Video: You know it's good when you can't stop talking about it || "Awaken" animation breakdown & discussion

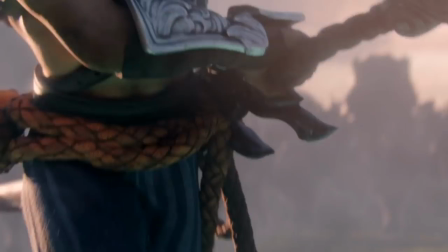2648s
Everybody else is fighting like, oh yeah, we're strong, but we're not superpowered or anything like that.
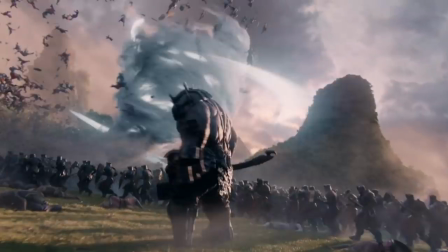2652s
And then Yasuo comes in like, no, this is an anime now.
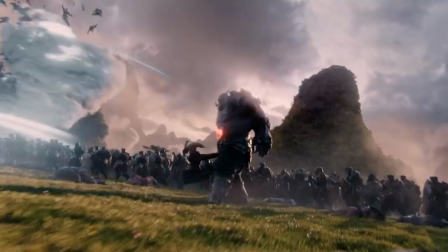2659s
Which is a lovely bit of showing off, honestly.
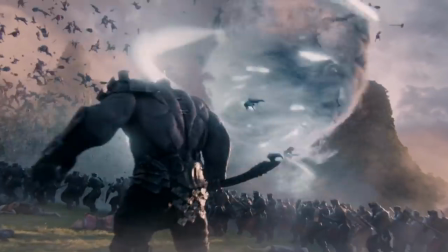2664s
And I do like, because I was wondering when I was watching this shot whether,
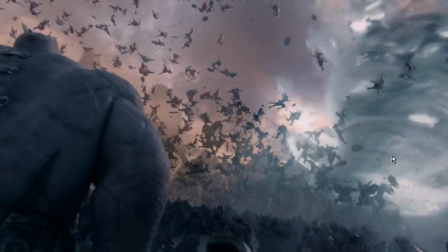2669s
what Riot have been doing a lot in their animated shorts, is using 2D and 3D effects together.
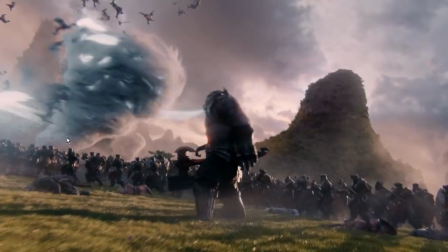2675s
And what I was wondering many times when I saw the shot of Yasuo's tornado was whether they had done the same thing with this particular spell effect.
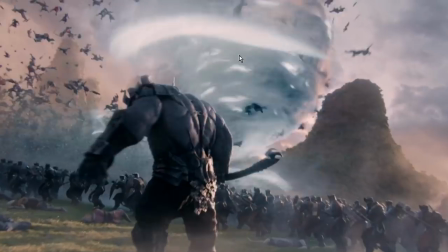2683s
But no, it looks to me like everything here is rendered as 3D objects in a 3D scene.
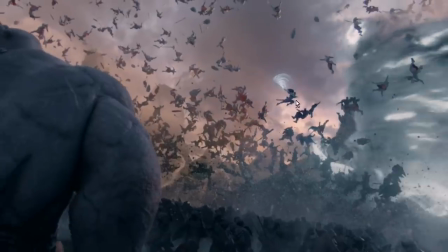2689s
But what I quite like is, you
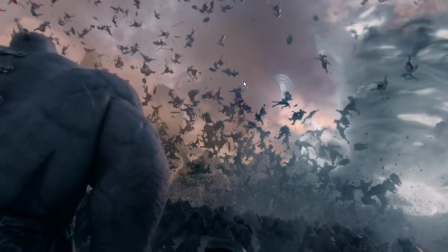2694s
see how when they fly out here, there's flying soldiers just pretty much everywhere, but there's this little hole right here, just this little opening, this little eye of the storm.
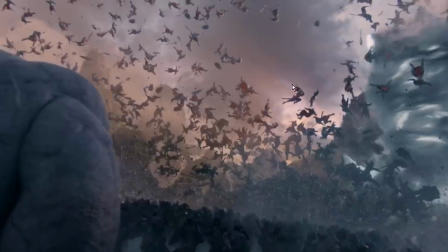2703s
And that's where Yasuo is hanging out, as everything else goes all Dynasty Warriors.
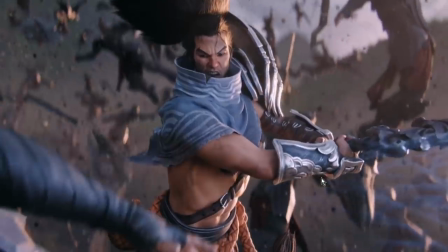2709s
Like, this is so Dynasty Warriors, like, it's incredibly Dynasty Warriors. Everything else was like grounded.
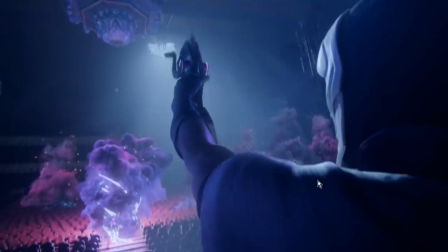2715s
Oh, this farmer is fighting against the overwhelming power of the enemy.
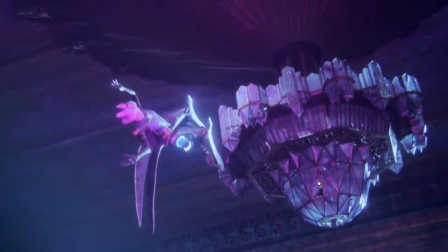2719s
And this lady who's got like magic swords, but she's not like, she can't handle entire armies on her own.
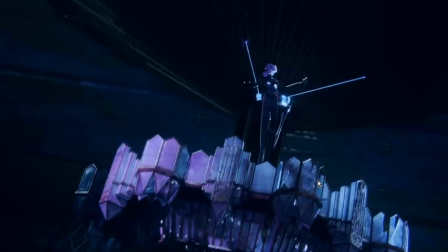2724s
And she's outnumbered and she's overmatched. And then Yasuo and Kennen come in.
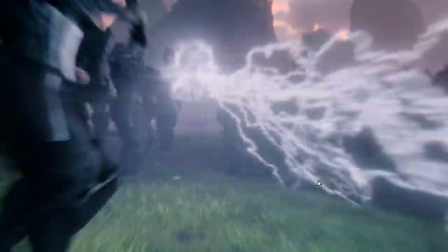2730s
And it's just like, nah, you know what? Screw that stuff. We can do magic.
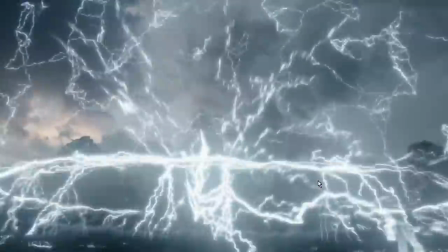2735s
Boom.
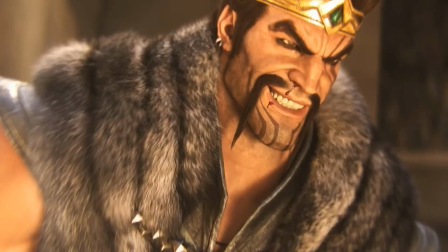2739s
Oh, the cuts. The cuts in this thing. I'm never ever gonna be done talking about this. It's been 45 minutes.
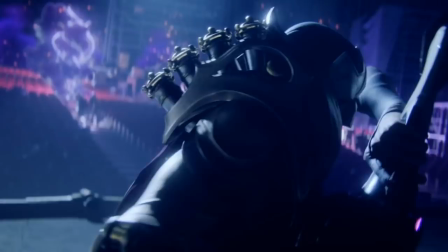2744s
I should really wrap this up. But let's talk about the cuts for a second, because...
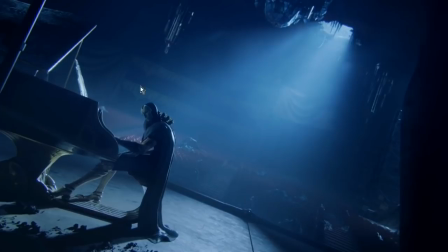2751s
You see how... Here we got a cut with continuum of...
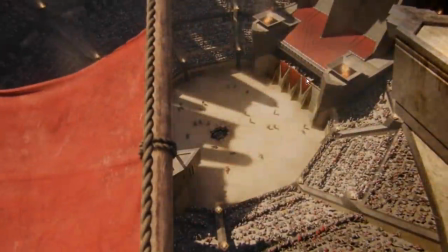2757s
continuum of movement. And continuum of movement, especially affinity of continuum of movement, and this is some complicated film terminology that I'm not 100% up on,
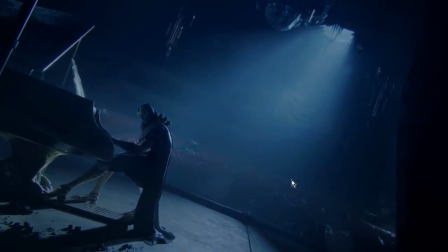2766s
but essentially what it means is when you make a cut from one shot to another where the motion in the shot remains the same.
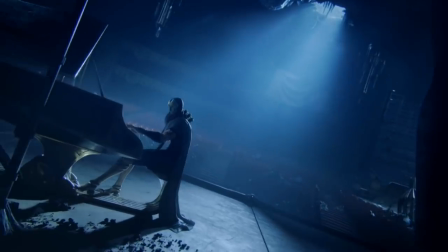2773s
And you can kind of see we're going from left to right, kind of rotating around Jhin here.
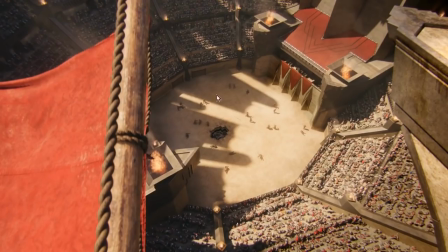2779s
And as we move in, we're still rotating around a central point going from left to right as we, you know, gaze into the arena.
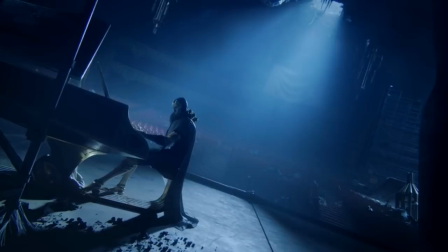2786s
And so you get this transition of shots that feels very natural, that doesn't feel too jarring,
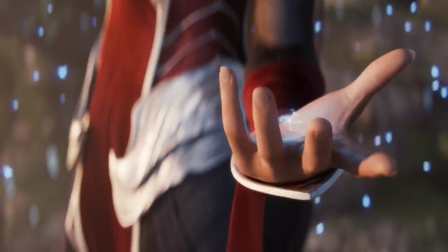2792s
and kind of leads you gently almost into the next thing that's happening.
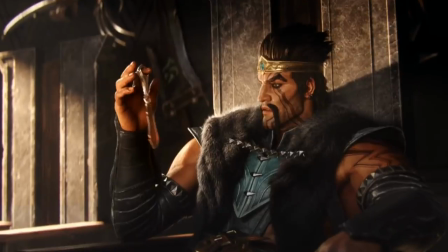2798s
Which is something that can contrast a lot with the shot with the cut that comes right after where it's Draven just kind of sitting there and then we cut to something that is completely opposite.
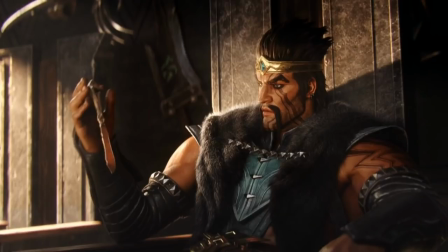2807s
Like where there's no affinity between these two things. Affinity means likeness. Like there's no likeness between these two shots.
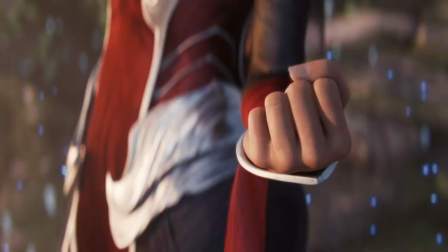2814s
The only thing that's like is the positioning of where the eye is at.
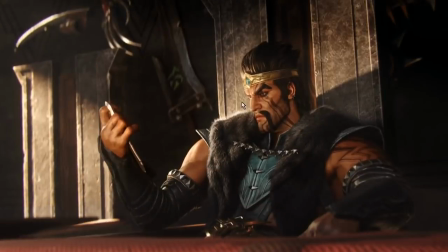2818s
The human brain naturally is drawn to faces. So when we see Draven sitting here, the first thing that our brain is going to locate is his face.
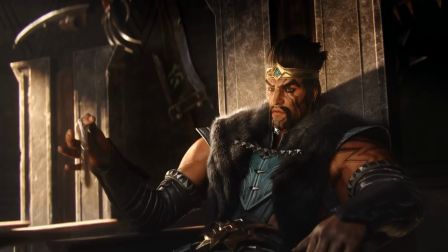2826s
We're gonna make sure we know where the face is, what's his expression like, because that's just the social programming that human brains have.
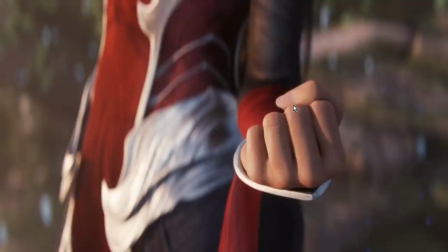2833s
That we look for faces, we want to look at expressions. Which means when we have to cut here to Irelia's hand,
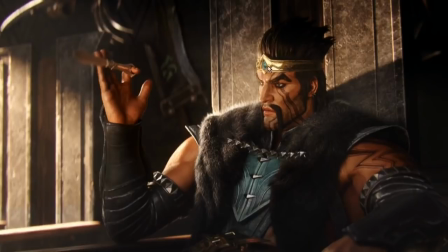2840s
you can see our attention is gonna be up here on Draven's face. And oh hey, look at that.
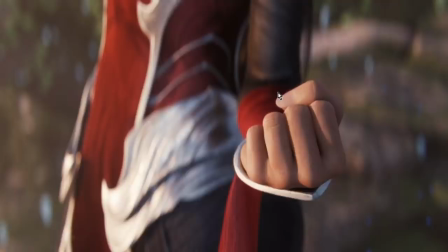2847s
Our attention is in exactly the kind of position that it needs to be in,
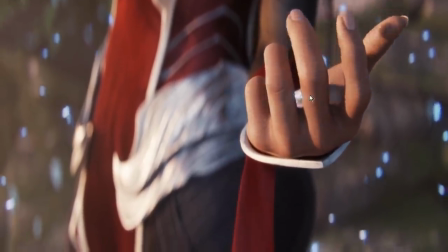2851s
in order to see Irelia open up her hand and send out the little glowing thing there.
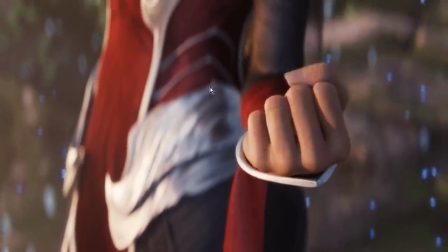2858s
So despite the cut being very jarring and very sudden,
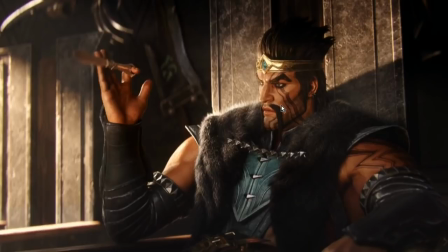2861s
the filmmakers have made sure that our attention is at least somewhere in the right area so that we don't have to... imagine if Irelia's hand was like over here in the shot,
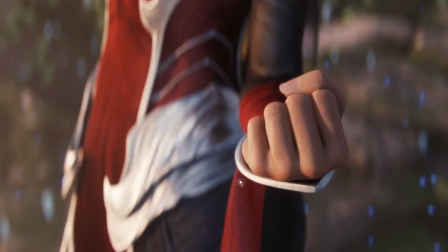2870s
and you were looking here and then we cut to the next shot and it's like, oh wait, what the hell happened? And you get disoriented. it.
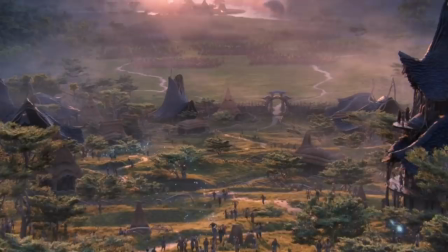2878s
And so that's something that's really difficult, again, to manage with cuts like that, because if you have too much affinity between cuts,
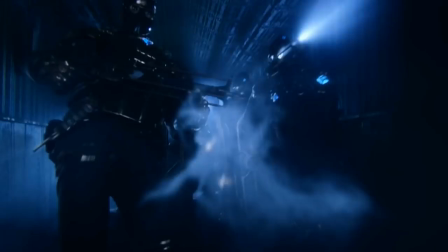2884s
then you run the risk of having the audience be confused about the geography of what you're trying to show.
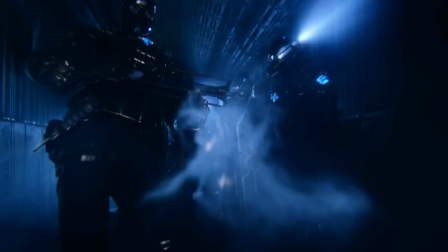2893s
That is, if there's too much affinity between the individual shots of what's going on, you can get a situation where, hang on, did we change locations or is this still the same location? Where you You have to, which is where the color palette stuff we talked about earlier comes in. That helps center you, oh, this is a different location.
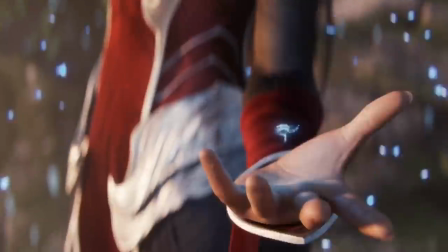2911s
And take a look at the contrast between these two very sort of nicely flowing shots and nicely flowing cuts with what happens here.
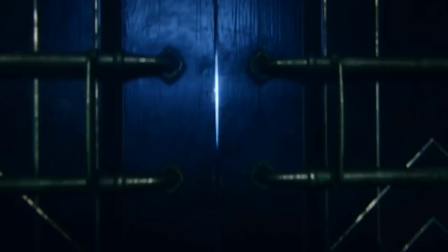2921s
Right? All of a sudden, there's just a door.
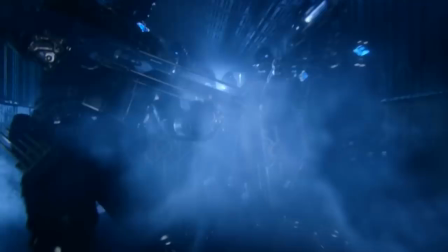2926s
The door is here. And then it gets kicked open and steam comes billowing out and people are running into the frame.
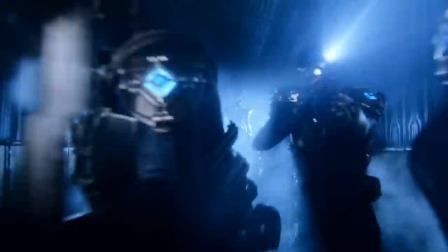2932s
And the reason for that is because here they want you to be confused. They want you to be shocked.
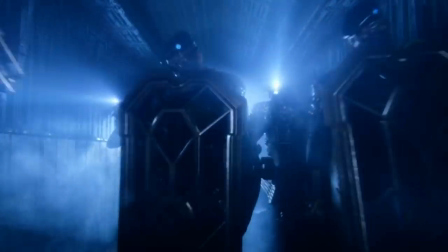2937s
They want you to be overwhelmed by what's happening because Camille is entering the scene with overwhelming military force.
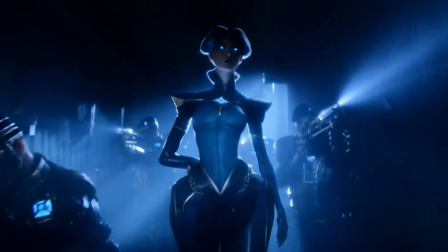2943s
And then the blue collar palette helps place us back in Jin's universe. It helps place us back in where... in that particular place.
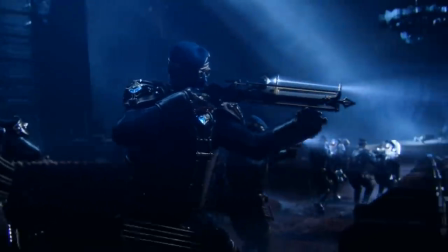2951s
But first it overwhelms us. First it... Grrrr. All of a sudden a dude kicks a door open and we've got military tactics.
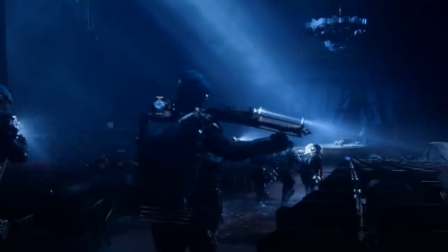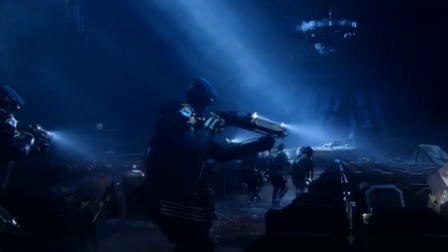2962s
And then there's this cut,
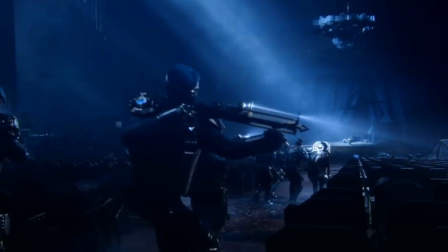2964s
which I'm a little curious about. because I've been wondering about it for a while and it seems to me a little bit like the dude in front who we're probably going to be looking at.
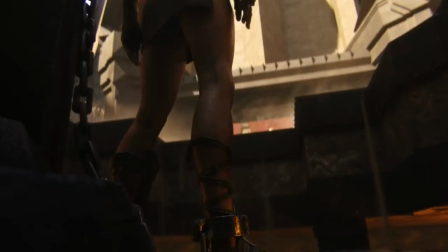2973s
You can see how he does a rotational motion with his sword or with his, with his, what the hell is it?
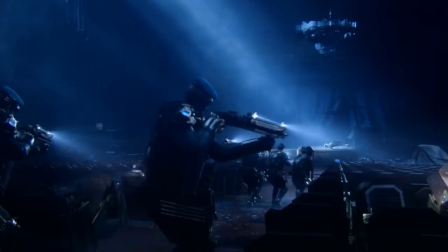2979s
It's not a shotgun, but his crossbow, I guess. And then we cut to Riven sort of slowly emerging out of the ground.
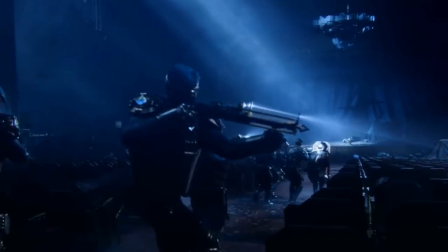2985s
This is a very lack of, there's very little affinity between these two shots.
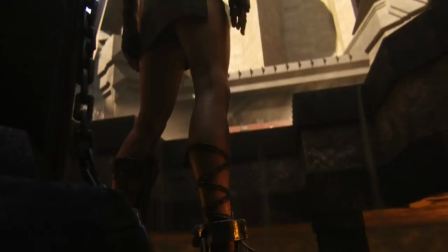2991s
And yet somehow it doesn't feel too jarring and I can't actually discern exactly why.